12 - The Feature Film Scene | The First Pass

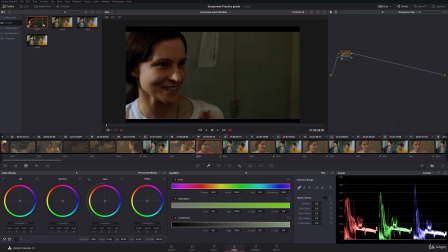249s
And now we can take a look. Now that's a pretty decent start, although it does need some extra work. And obviously we can clearly see the garbage mat down there. So we can middle click that.
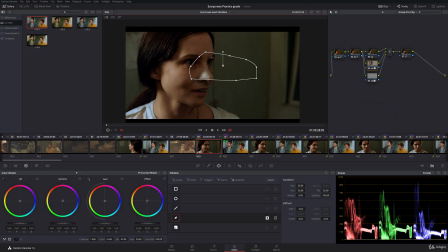261s
We'll go into this node. And we're going to get rid of the garbage mat we made down here, which is just making problems with the skin because we don't need it in this shot.
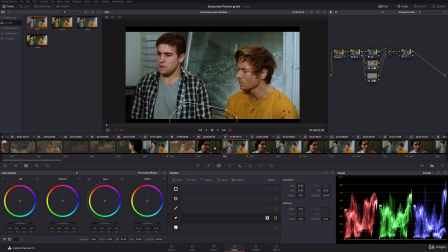270s
Now that's looking alright to me. It's looking a little bit greener whilst the other one's looking blue, and it's obviously darker.
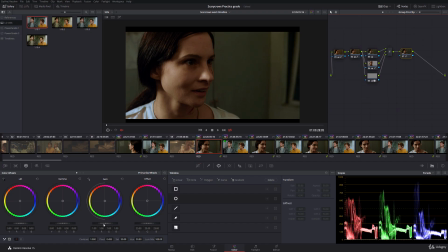275s
So what we're going to do is take a look through. Now there are some issues with the skin key down here, and this final node, this node number 5, which before took care of our yellow shirt, is not relevant in this shot, so we're going to get rid of it.
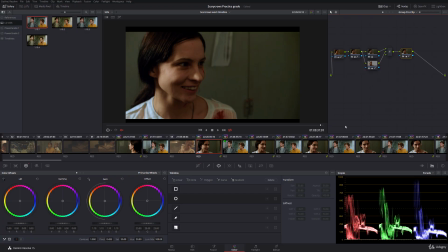296s
This shirt down here is causing issues in our skin key,
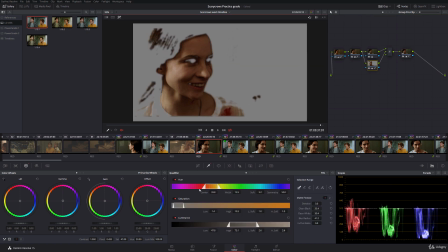301s
So we're going to have to take a look and see if we can deal with that, and it might just be a simple case. Or it might not just be such a simple case.
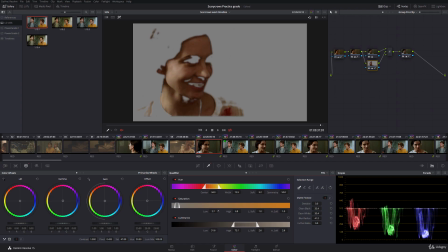Okay, there's no way to escape that with a key.
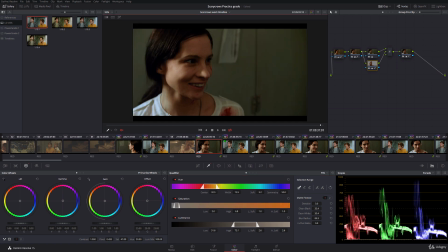332s
If we move that, we get some odd looking blue highlights down there. What we might just do then is really blur it out, and we can kind of hide the join. And that's enough. Now we don't get definite red patches and we don't get definite blue patches.
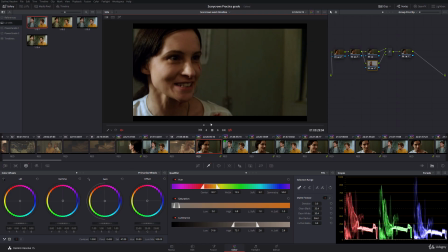350s
It's a bit of a quick fix, but every now and again that's just what you have to do. Remember, we've got 4 hours to finish this. We're not putting a full 8-hour working day into this one. So now what I'm going to do is I'm going to make the underside bluer,
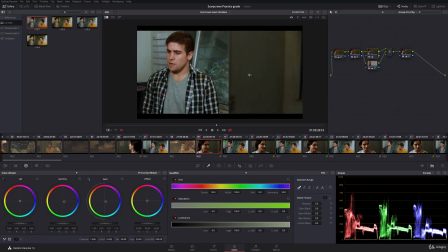364s
because what we can see from the previous shot is that our background is actually quite blue and we've got a kind of a grey-green thing going on back here.
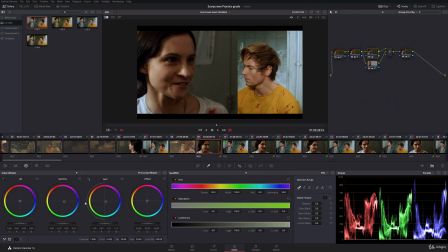372s
So we want that to reflect what's going on in the other shot. So we're just going to... There we go. Now that's getting to be a much better match. And if we cut from one angle to the next, they definitely look like they're in the same place.
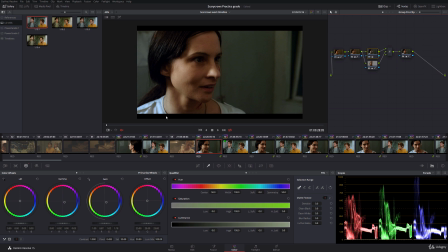389s
Yeah, we've got a bit of a highlight issue down here we'll take care of in a second. But let's just watch this through and make sure there are no obvious kind of errors. And it all looks pretty good. The skin might be a touch on the red side.
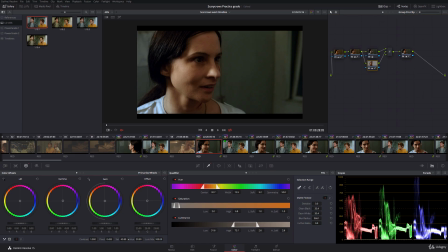410s
And I might just bring it down a little bit. Nope, wrong setting. Give us slightly more of a golden skin colour. And that's more like it to me. Actually, maybe we'll make that 49.5.
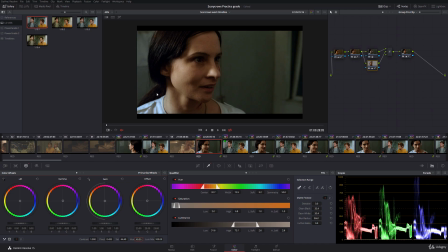432s
There we go. Right, so that's looking alright to me. We've got that highlight issue and we're just going to take care of that quickly. We've got a serial node after the layer mixer here.
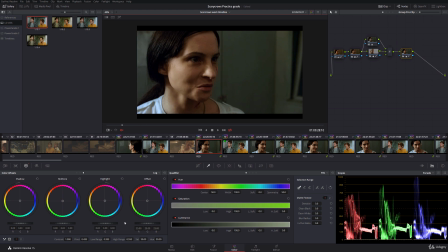448s
I'm just going to go into log, go to where I can see it, set my high range very high indeed. Kind of 0.7, 0.8, 0.75. And then I'm just going to bring up some red in there, and then I'm going to bring that down.
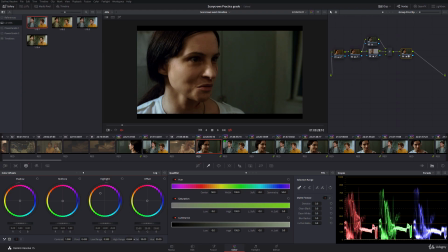465s
And what that's going to do, and maybe I'll bring the high range down a smidge, there we go. Then what that's just going to do, that's just going to neutralize that kind of blue highlight there, and it looks a little bit less artificial, looks a bit more natural to us. So that's a good start. That's pretty solid, I would say.
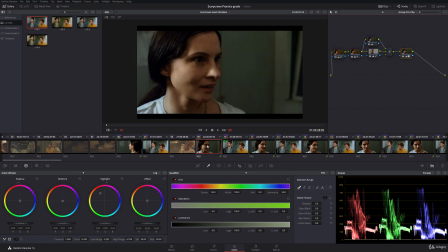480s
I'll probably come back and change this later on, but now if we look between these two,
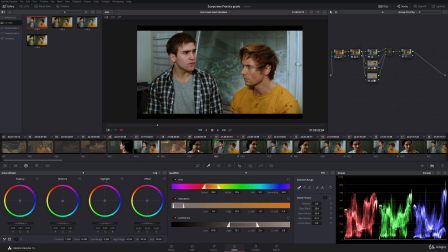485s
we might change the contrast a little bit in this one, because this is a very bright angle and this is a very dark one. We could probably bring this one down and bring this one up to kind of even it out. So let's just give that a go now. Let's make another serial here.